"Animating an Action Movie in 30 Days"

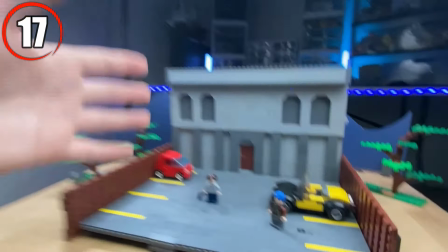This right here is our finished set. Today is going to be so fun because we are doing a lot of camera movement in this scene.
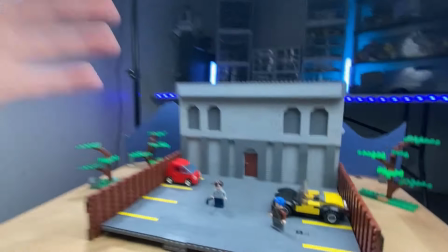I know you guys have been waiting for this episode for a while now. Camera movement's a big deal. I feel like I'm the only one excited.
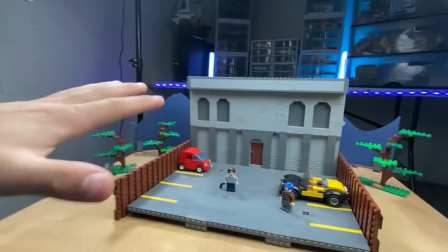And I got a few other comments as well that I want to answer in this video at the same time. One of those being a comment from Seabricks 2.0.
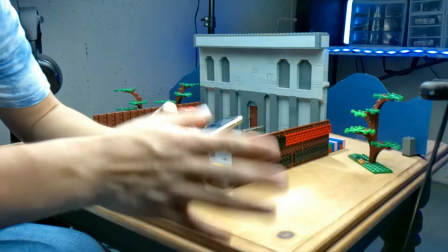I really need to change my name because these names are so cool. Seabricks commented, can you give me some tips on running?
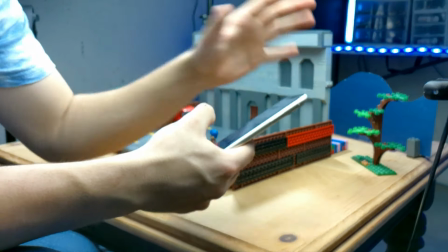Well, you are in luck Seabricks because we are doing a lot of running in the scene and especially in this first shot.
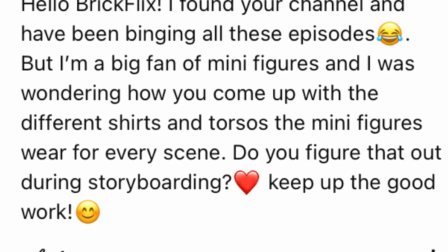Hoagie Edits commented, how do you design your minifigures when storyboarding? It's actually a pretty good question because for this shot I had to design a new minifigure.
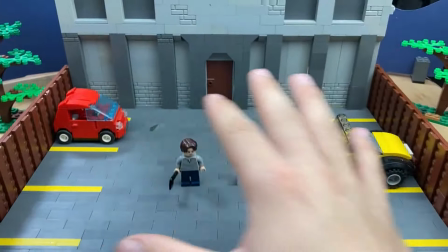When I go to create a character right away I consider the tone of the film. So in this film I wanted them to be in dark clothing but I also wanted it to be nice clothing.
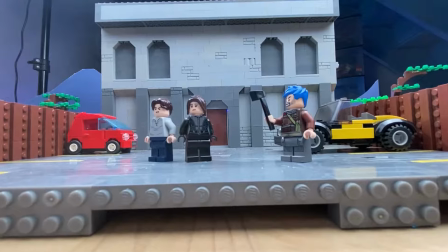And the most important thing is their hairpiece and their face because you want them to look the part.
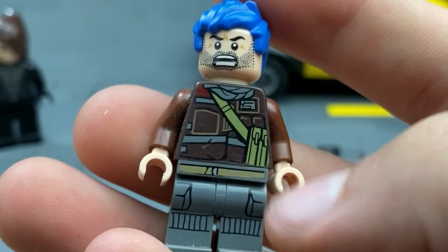The new character that I just designed I wanted him to have a scary outfit on and also just like a scruffy beard and like this blue hair.
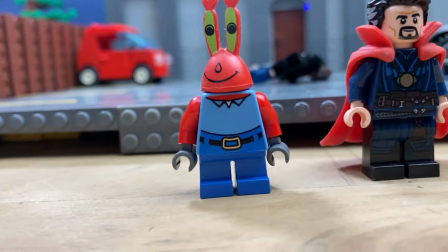I'd say a big part of it is just going through your minifigs and just see what works and see what doesn't work see what colors don't match and all that.
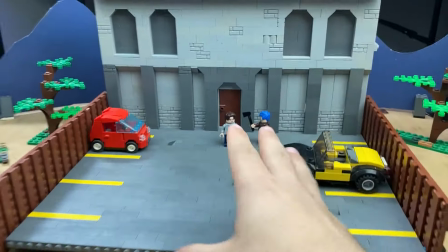Now let's animate this zoom shot. Got my trusty iPhone mount.
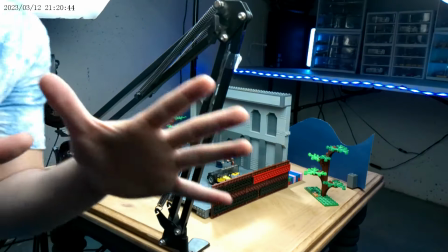Let's tighten that on the table here. Everyone watching did get one of these didn't they?
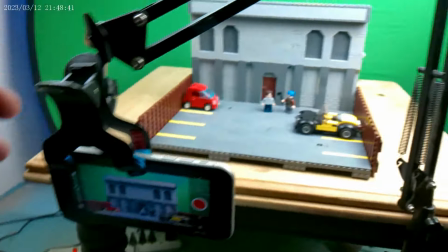Please tell me you got one. So for this zoom shot we're just starting right at the door. He hits the door and the camera is going to zoom out one frame at a time.
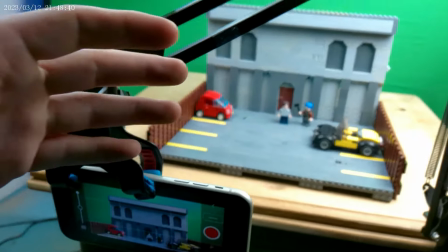Here we go we're taking the first pick okay and let's move the camera very very slightly and it's okay to take this part slow because even
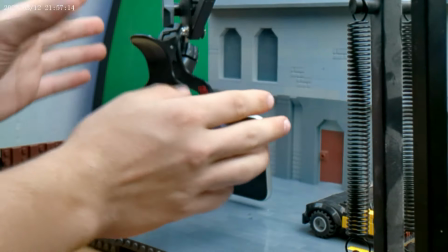if he gets right up to the camera before it's even moving fast enough if we've started with slow movement then it's going to be fine because then
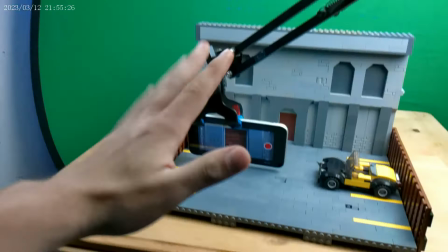we could just jack up the movements and make them faster and it's going to be okay so you can see here as we're backing the camera up we're getting faster
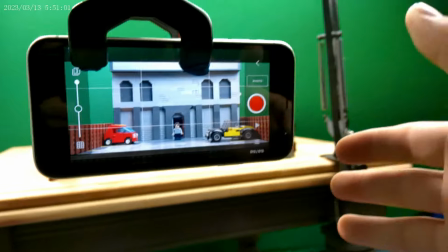movements and faster movements each frame once you get to about 8 to 12 frames then you can go with a really really big
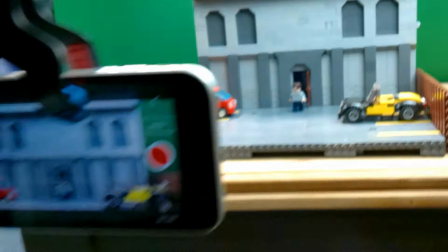movement because we've been working our way up this whole time you're not going to notice a big frame it's actually going to look pretty good okay let's start slowing
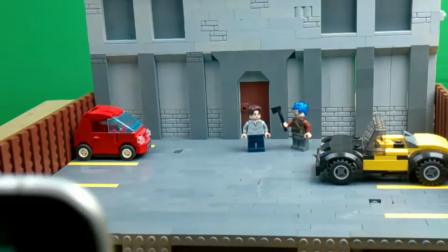it down now because we've got enough movement in those last few frames just like that all right let's watch it and talk about it
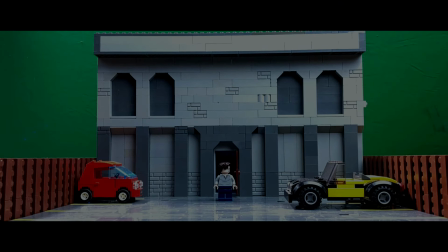okay so you can see obviously in this shot we're trying to reveal the whole set like show the whole
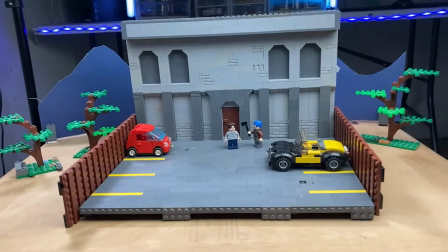facility and that's because we might be asking where are we now are we at his house are we at his mom's house nobody knows so helping the viewer understand where we're at helps them
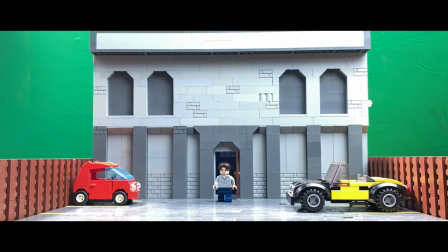connect with the scene a little better all right guys i think that looks pretty good i'm going to get on to some other shots i'll see you guys
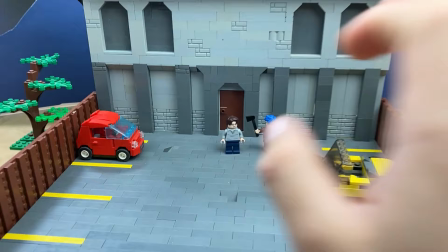tomorrow we're going to be doing more animation huge fight scene here in a little bit see you then bye